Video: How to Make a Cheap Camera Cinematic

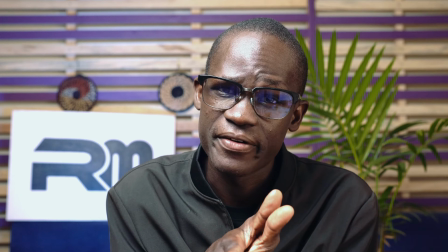So the settings that we are having right now for the camera, we are shooting at 24 frames per second,
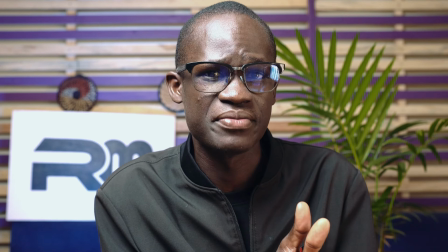and our shutter speed, since we are shooting at 24 frames, our shutter speed should double the frame rate,
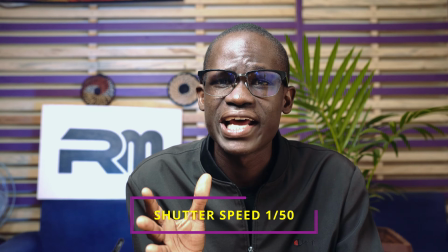so it's at 1/50. There are other cameras that use shutter angles like the Panasonic GH5, and if you're using something like that,
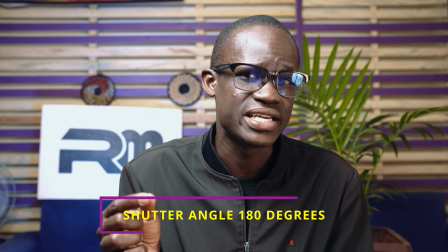you have to put your shutter angle at 180 degrees so that the camera would automatically adjust the shutter speed for you.
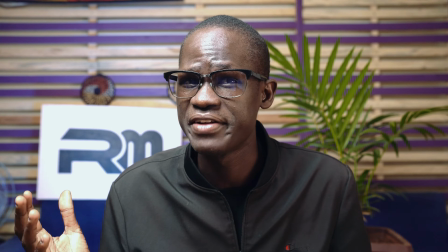So the challenge we're having right now, we're having a little bit of a grainy footage, and the problem is coming from the ISO.
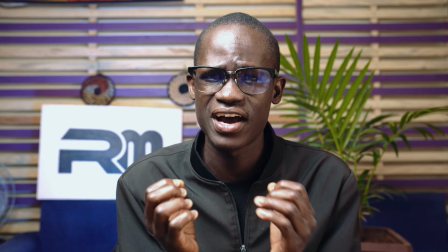We are shooting at 1000 ISO, which is so high.
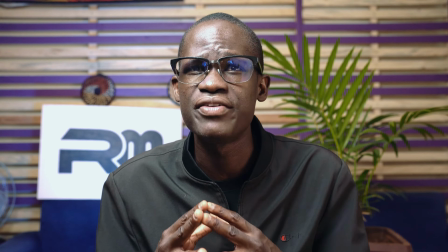We need to reduce this to around maybe 100 or 200 depending on your camera.
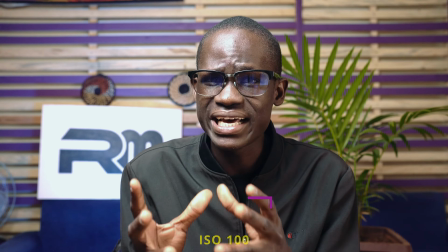And to balance that, we need to also change our
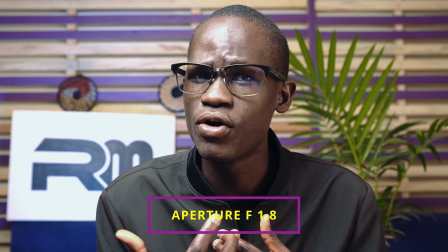aperture to around 1.8 so that we can have more light going into the camera, and this will help us have a more blurry background,
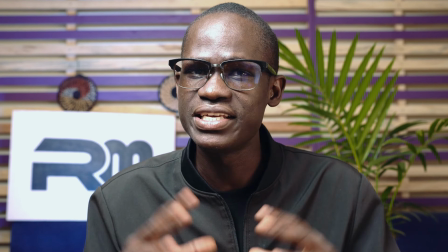which will make it look a little bit more cinematic. So let's do the changes, and boom, here we go.
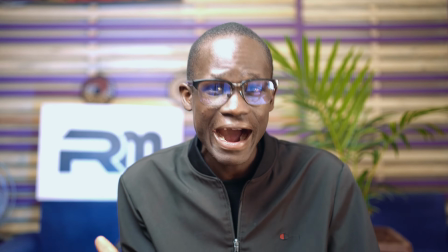Ooh la la. So right now we are having a very beautiful image.
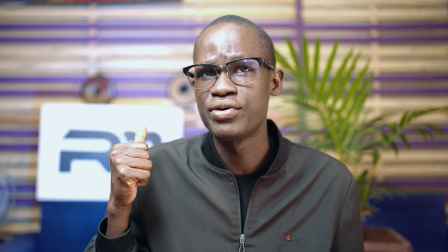I mean, the background is really looking good, but the challenge that we are having is
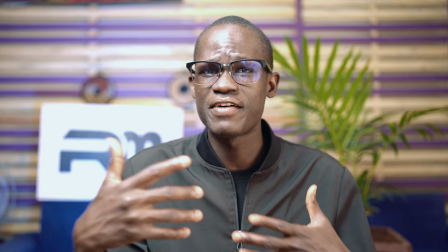I'm a little bit overexposed because we have made all these changes, but we have not changed our light.
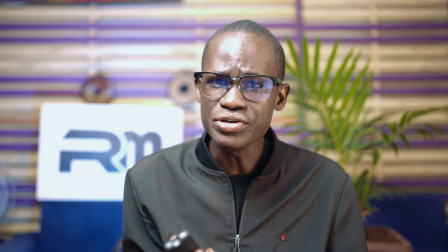So what I'm going to do, I'm going to just, reduce the light using the remote, the intensity of the light.
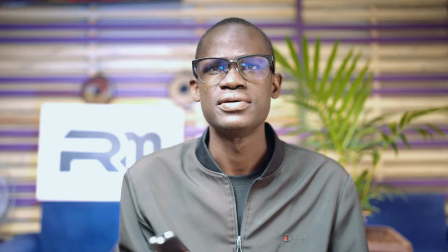I'm just increasing. What did I just do? That's crazy. Come on.
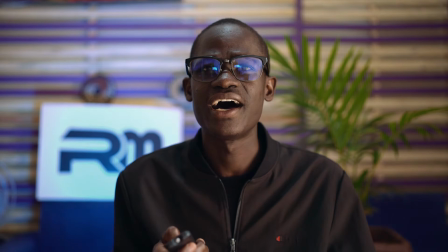Okay, so we're going to go ahead and just, man, I don't know what I'm doing.
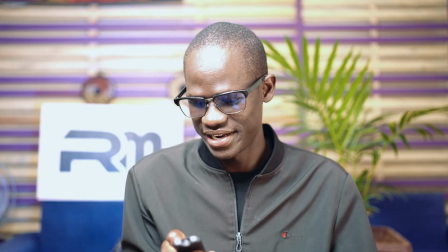How do I change this? Somebody help me. Somebody help me.
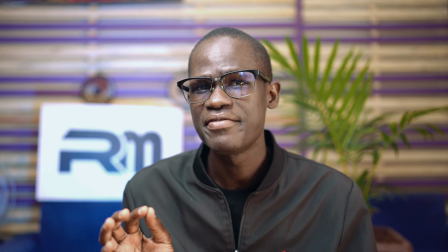Okay, there we go. So now that we have everything balanced, now that we have everything set well, the next thing that we are going to work on is our light.
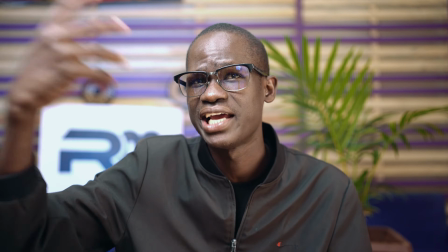And right now, as you can see, I'm having harsh light coming in direct into my face, but I'm going to just
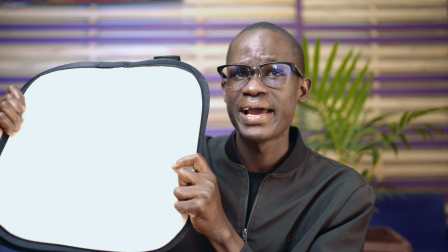I'm going to put a softbox into my light, and it's going to make it a little bit soft,
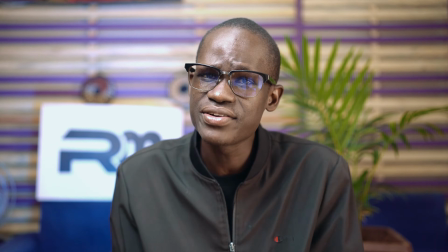and trust me, the image will look a little bit more better. So let's go ahead and put a softbox, and then I'll just change the lighting position.
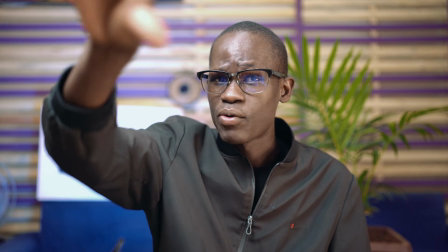The light is right direct into my face right now, but what I'm going to do, I'm going to put it at an angle of 45 degrees,
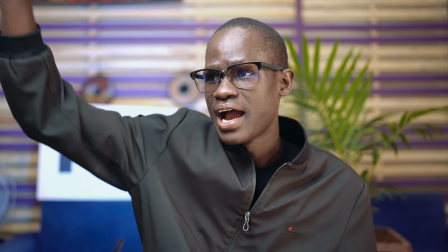and I'll just put it facing towards my face right here,
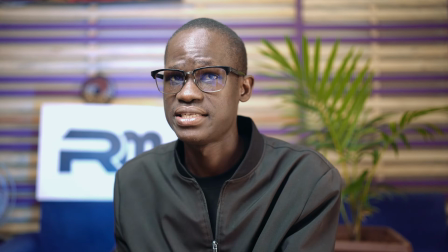like on the side, and that will change from this to this. So right now my image is looking a little bit good and really cinematic,
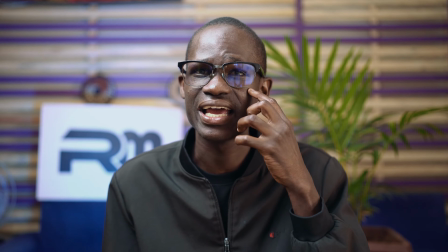and I'm having this rambling lighting right here, like which is really most common in most movies.
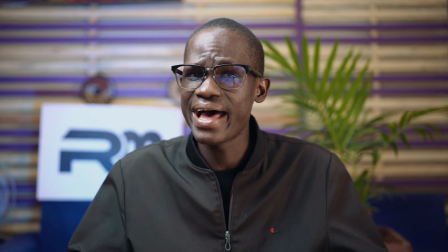And I did nothing, I just did something very small.
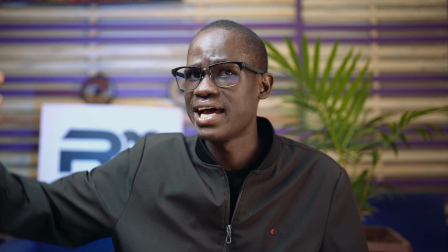I just extended my light from right here to just on the side, and it's at a 45 degrees, and that's all what I did.
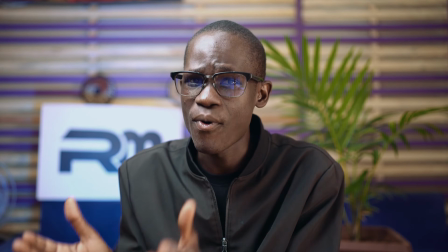And my production has gone from this to a more Netflix production quality, and that is exactly what you can do.
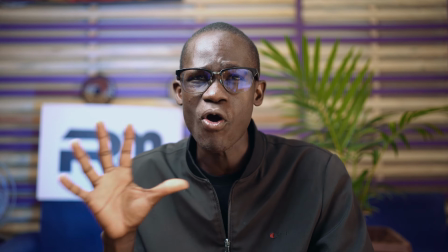But the challenge I'm having right now is that my white balance is a little bit off, so I'm going to go ahead and just change the white balance in camera,
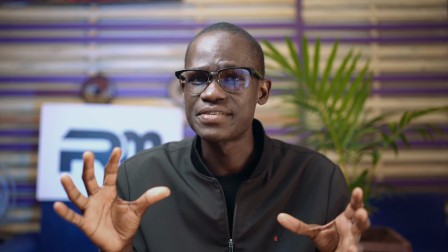and just by adjusting it
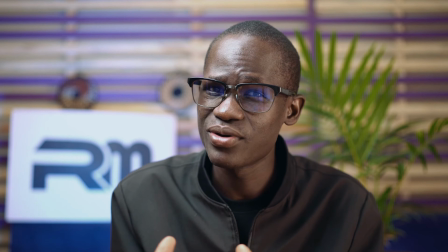to maybe 56 Kelvin, what I'm gonna do, I'll just change it a little bit to just right here.
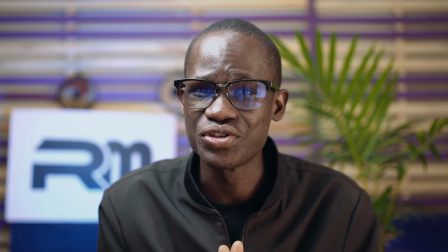That is the perfect balance, and boom, we are good to go. Our image is on some good production.
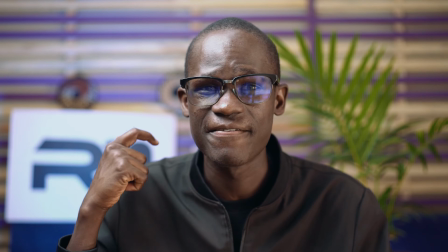Our image can be viewed by anyone. We have good audio, we have good sound, we have good lighting, we have a good dreamy background.
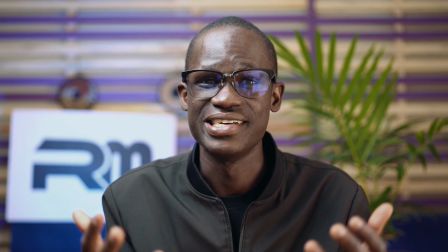I mean, the person speaking, he's speaking well. Am I speaking well anyway?
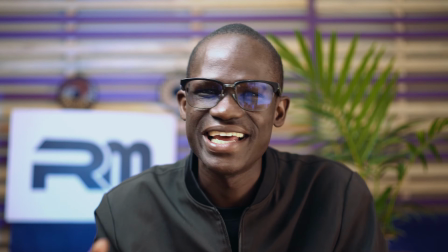Okay, the person speaking is speaking well, and man, the production is just good.
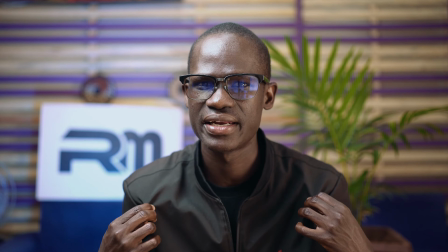So the only challenge right now that I'm having is I'm wearing a black cloth, and I'm not sticking out of the background a little bit more.
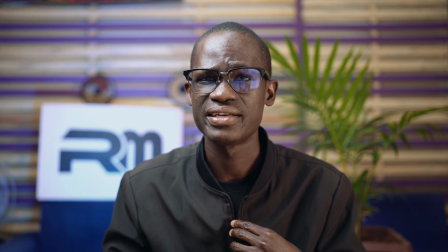So what we're going to do, I'm going to just change my clothes, and I'm back.
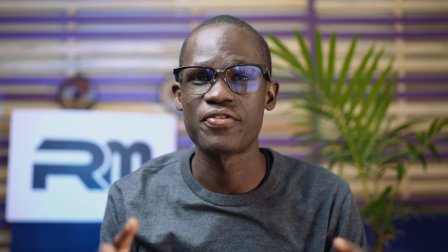I've just changed my clothes, and I'm now a little bit more visible from the background, and it's nice to wear something that can separate you away from the background.
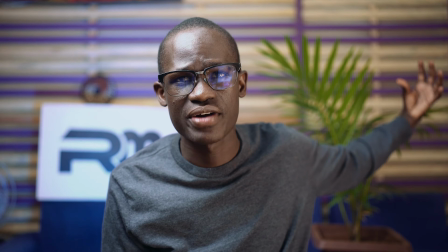And if you have like a headlamp, you can put it just right here so that it can even give you a more separation.
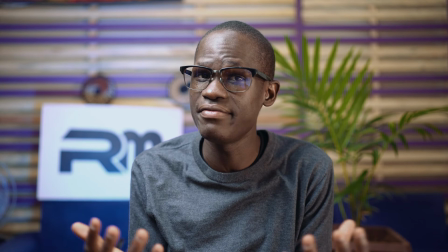But if you don't have it, it's still okay.